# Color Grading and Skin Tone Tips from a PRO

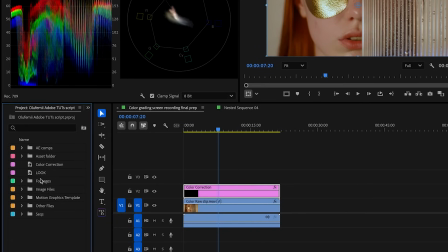243s
This keeps our correction and creative look separate, which is super helpful for staying organized and for making quick tweaks later.
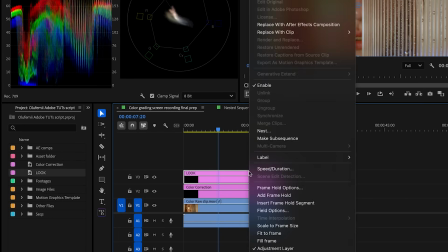250s
Change the label color of the new layer to something like yellow, so it's easier to spot in your timeline.
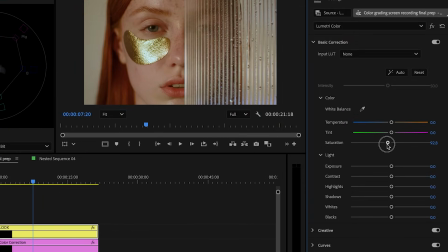256s
With the new adjustment layer selected, head over to the Olufemii color panel and drop the saturation to around 82. This helps reduce the digital harshness while still keeping the image vibrant. Next, increase the contrast to make the image feel richer and more dynamic.
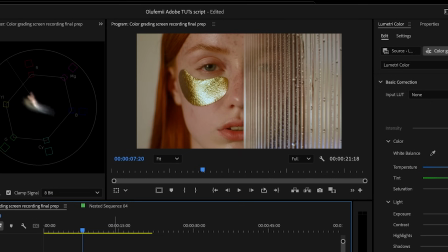270s
Here's a quick before and after so that you can see the shift. Now, let's tweak the whites, shadows, highlights, and blacks.
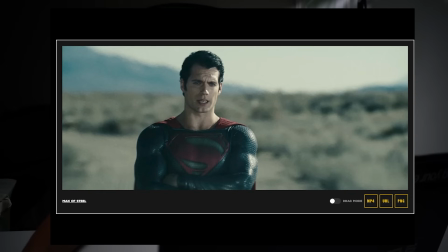277s
This style of grading is often seen in Zack Snyder films where the visuals have that bold cinematic richness. But these adjustments alone won't give you that dreamy or soft look just yet, but they just lay the foundation.
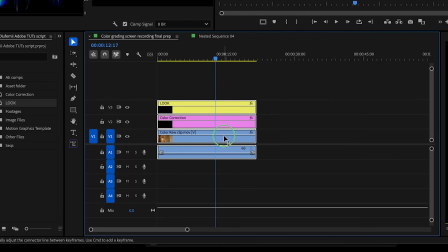289s
Now select your footage in both adjustment layers, then nest them. This wraps everything in a single clip, making it easier to apply our glow effect as one layer.
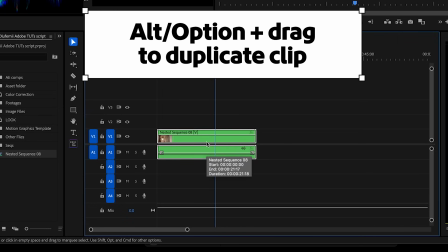298s
Next, duplicate the nested clip by holding Alt or Option on a Mac and dragging it into a new track above. This duplicate will be our glow layer.
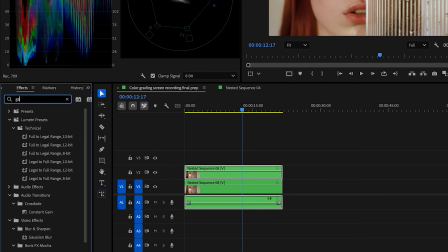308s
With the top nested layer selected, go to the Effects and Presets panel and search for two effects, Gaussian Blur and Luma Key. Drag both onto the dedicated clip. And here's how we're gonna dial it in.
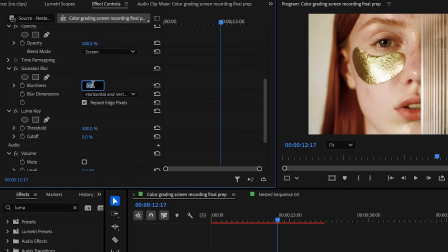320s
Set the blending mode on the top layer to screen, set the Gaussian Blur to 60, then in the Luma Key effect, play around with the threshold slider.
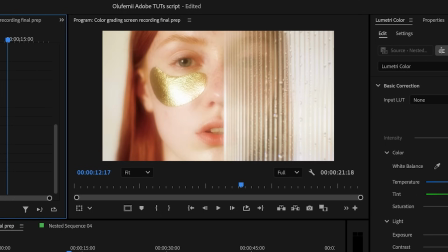329s
Lowering the threshold helps isolate just the bright areas so only the highlights bloom and the rest of the image stays sharp.
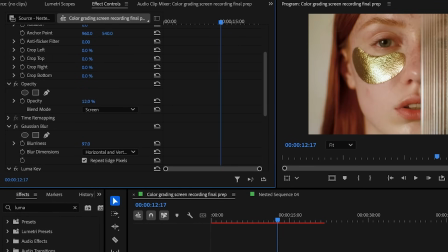336s
Now adjust the duplicate layer's opacity to further reduce the intensity of the effect.
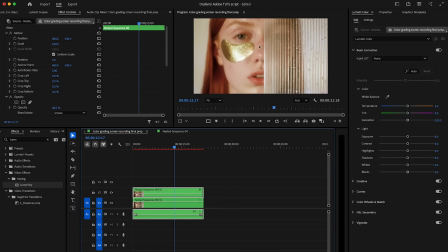341s
This combination creates that subtle halo around bright spots like skin highlights, reflection, or backlighting, all without losing detail or making the shot feel hazy. And just like that, you've added a soft, dreamy glow on top of a clean cinematic grade, all natively inside Premiere Pro. Now, if you want even more control over your dreamy glow, there's an alternative method that uses a free essential graphics template that we've linked in the description.
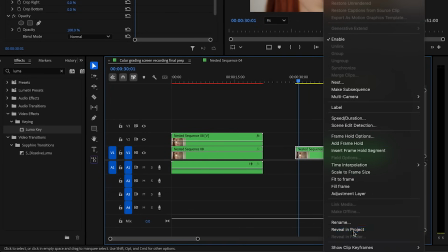369s
Here's how to use it. Right-click your nested clip in the timeline and choose Reveal in Project to locate it in your project panel.
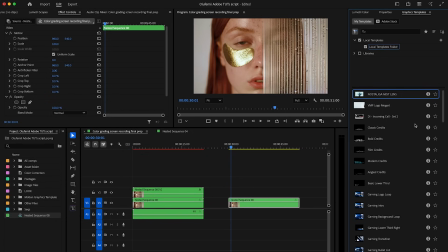376s
Then drag the downloaded MOGRT file into the panel or directly into your timeline.
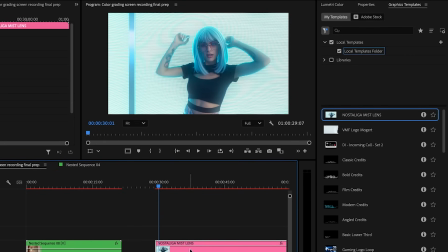383s
Now select the MOGRT file in your timeline. In the Essential Graphics Properties panel, you'll see a media placeholder.
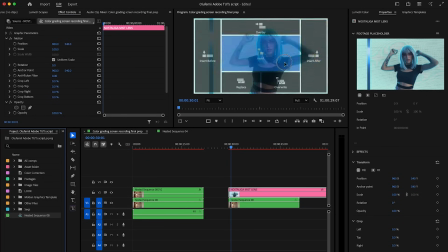389s
This is where you're gonna insert your footage. Now drag the nested clip from your project panel into the media placeholder slot. This method gives you a more natural and customizable glow, especially designed for beauty or narrative shots.
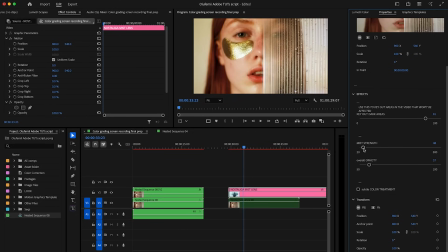400s
You can really dial in the look that you want without stacking multiple effects manually. So whether you go the native effect route or this MOGRT-based method, both will help you add that soft glowing finish right inside Premiere Pro.
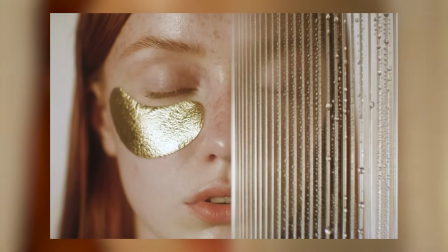414s
So that's how you take flat, unbalanced footage and turn it into something cinematic with clean skin tones,
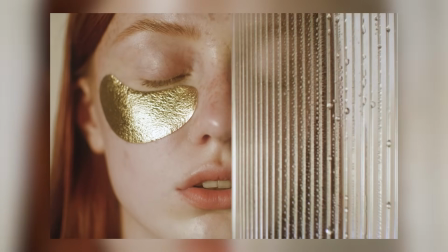421s
rich contrast, and a soft and dreamy glow all inside Premiere Pro. Catch you on the next one.